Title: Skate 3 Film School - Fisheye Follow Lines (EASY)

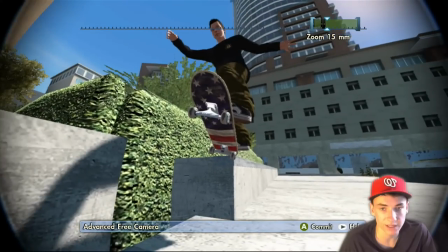See, we're getting a little bit lower just to make it a lot bigger. We're gonna move out, and again, this is kind of a little bit untraditional, but I don't know, it's a little bit interesting.
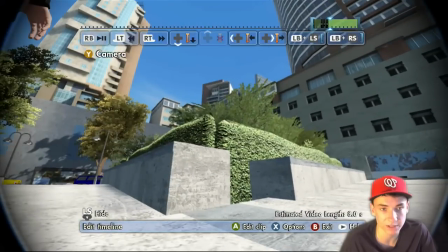Actually, that looks good. Never mind. I am actually very pleased with that. And then so now
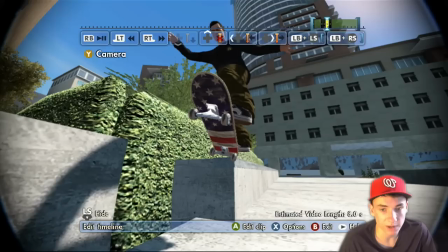so this is unusual because I never filmed a clip like this, but so I'll explain.
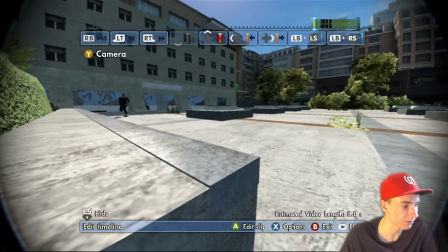So right now, the rule of thirds. If anything you take away from this for fisheye in general, is that you have, just imagine that your skater is starting, imagine your screen is in a third, so you have the left third, middle, and right third. You want your skater to start either on the right third and then on the left third, or basically just start on the opposite side of the screen pretty much.
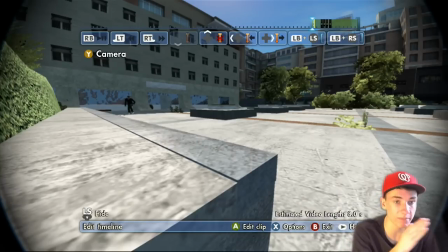So like right now my skater is kind of in the left third, and at the end of the clip I'm going to have it so he ends up on the right side of the clip, and that just kind of makes it look normal. I don't know, it just looks better. And if you just have it in the middle, the fisheye just does not turn out too well.
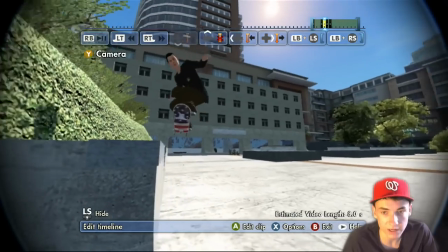So as you can see right there, and then we're going to get a little bit lower to make it kind of big. We're pulling back a little bit so we can catch up with the skater because he does have some speed.
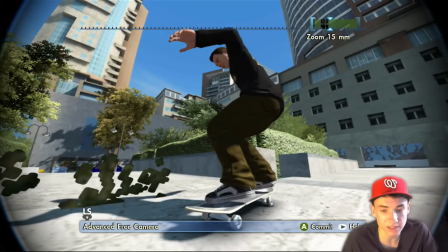And I didn't have my skater actually kind of coming to the center. Now, if I went like this, I don't like that because it just kind of doesn't look...
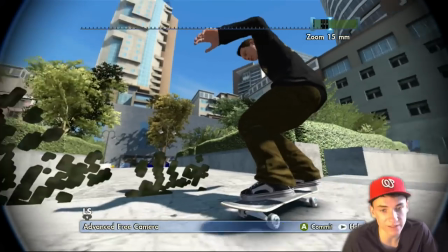Actually, it kind of looks good, I'm not going to lie. But you could do middle. If we did left, it just would not look too well.
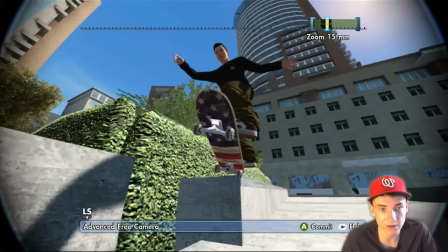I don't like that. It's very awkward. So anywhere between the middle and the right would be good.
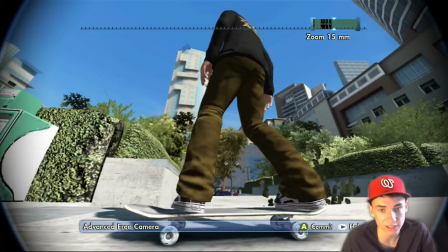But I don't know. I like middle because we're kind of just rolling across the line pretty much. And so now we're coming to the rolling part.
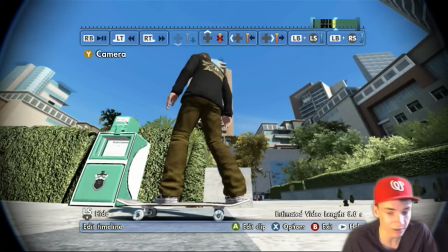Now, the person who does this the best actually, where like right now where he keeps it, is actually Jomar DT.
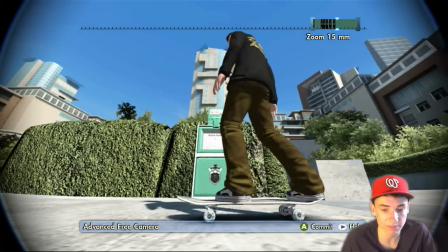So shout out to Jomar. He like can get it framing perfectly. But pretty much I have it so my skater's like in frame.
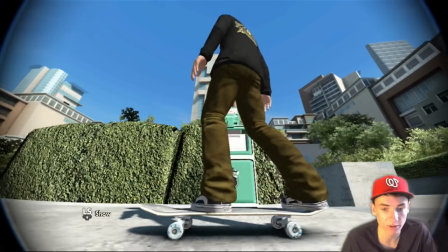His wheels, nothing's getting cut just because he's rolling right now, which it is very difficult. It doesn't matter if you're...
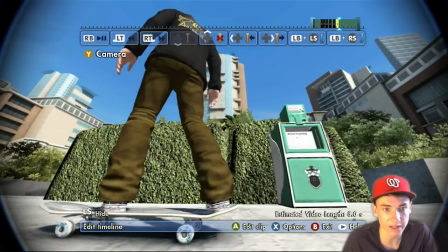It's just try to keep your guy from not getting cut outside of the screen, and I just like this angle.
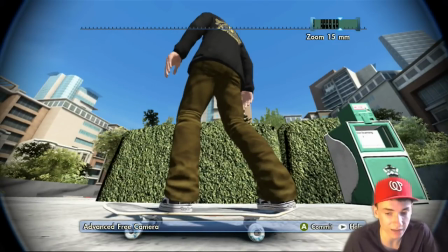Even though, again, like I just said, we're kind of looking at the guy's butt right now, but I mean, it makes sense.
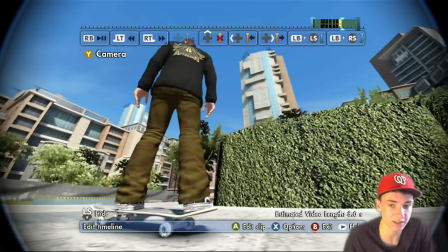And plus, since the trick, you guys haven't seen it, but it actually is a laser flip, so it makes sense to kind of get its backside just because it'll look a lot cooler.
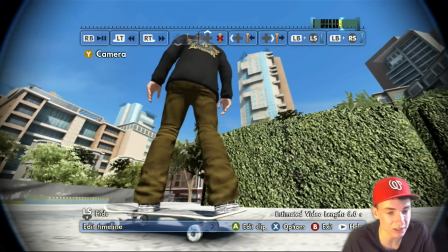So I'm kind of going against what I just said, but for ledge tricks, it just does look a lot better to be frontside.
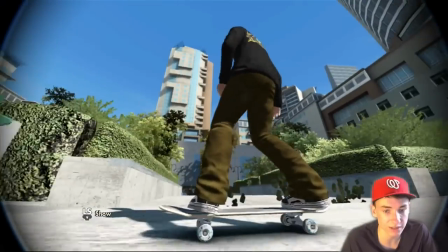All right, so now we're getting towards the end. So as you can see, my skater's right here. Really nice filming, really nice and smooth.
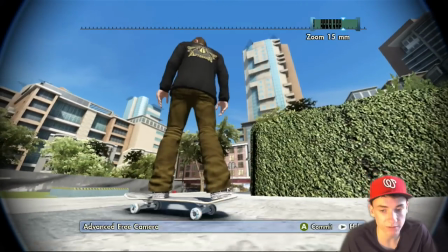We're going to place one more frame, and since we're kind of falling back behind, we're going to still be...
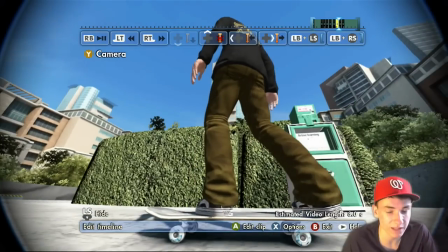Now we're kind of getting more angled. As you can see, we're definitely a lot... He was in the middle of the screen. Now he's getting more towards the left.
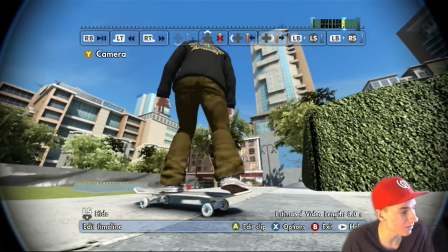And I know how I said he's supposed to end on the right side, but it really just depends the way that you're filming.
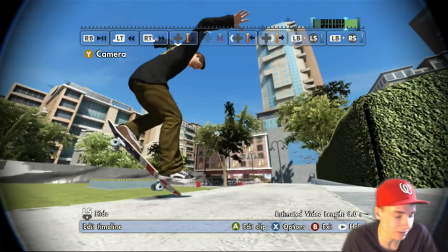So just make sure it's... I don't know. I guess it kind of goes against what I just said, but yeah, I guess if that makes sense at all.
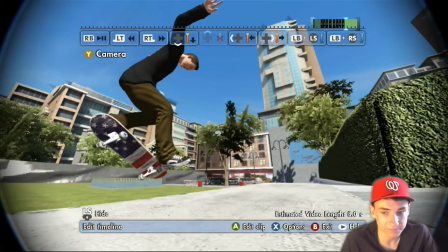And so now we're kind of going to the flick part of it. As you can see, he's on the left side of the screen.
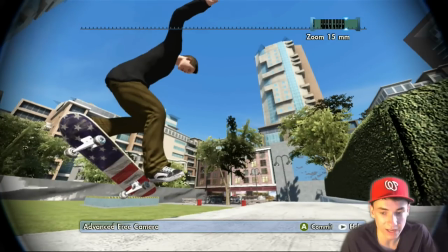His arm's going to get cut a little bit, but that's okay. I mean, I might look at it late. Well, let's see here.
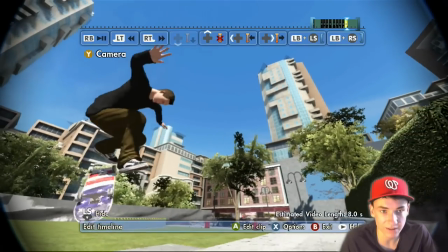See, I don't like that because the stair set kind of gets out of the way. I mean, the stair set just gets completely out of frame, and I don't like that at all.
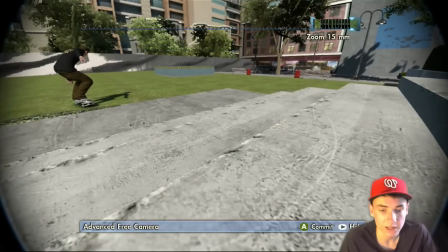And then now he's kind of towards the top left of the screen. And right there, hold on, let me see this.
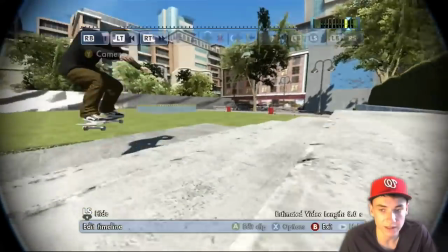Let me see if, hold on, let me see if I like that. No, it's a little bit over too much. So I'm actually, again, you can always just adjust it.
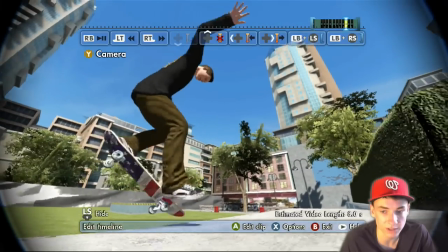I'm making it so my skater's over a little bit just because it's a little bit too much to the left. That looks really good.
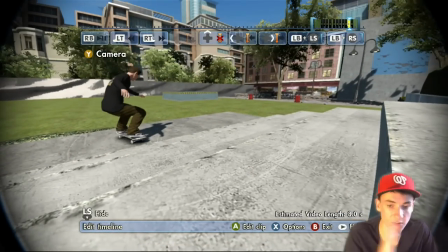All right, so as you saw this frame right here, my camera was starting to move a little bit past the stairs, and pretty much this is just preventing pan back.
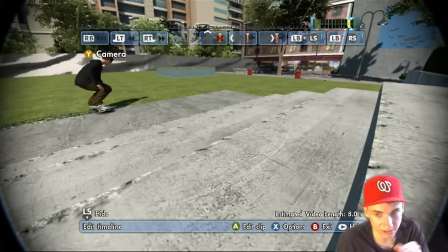And like as you obviously know that my camera would have just kept going past the stairs. Excuse me. My camera would have just been going past the stairs, and obviously that's not realistic because when you're done, when a skater's done filming a line, when they're like, if this is the end of the stairs, they stop right here. They don't keep going. They don't have that ability, and it's just kind of keeping it with that continuity.
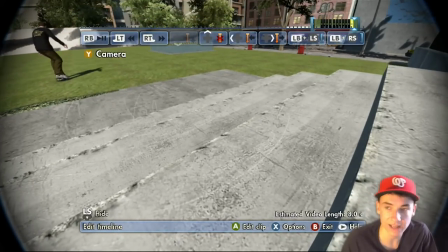I don't know. It's just making it so it's a lot more realistic. And as you saw, my skater's at the top left of the frame right now.
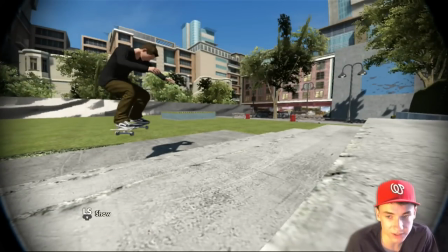Now, why I personally like doing this, just because to me that's just kind of like my style.
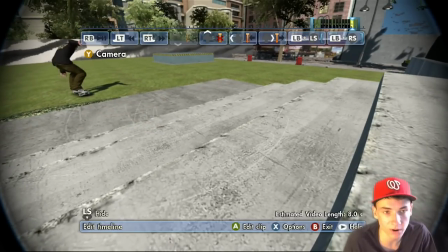I mean, you could always just end it so it's angled like this.
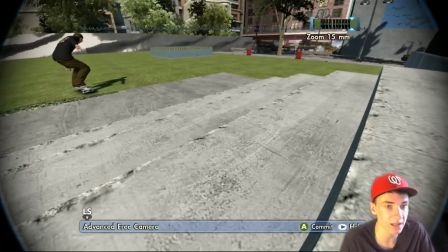That's perfectly fine, but it just kind of makes, it gives that perspective that the stair set's a lot bigger, and it just kind of like is a good way for the skater to exit the frame.
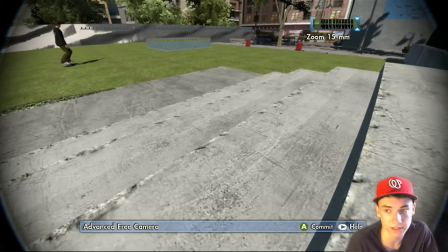And I don't know, that's what I like the most about this thing. And this, again, this is a weird clip.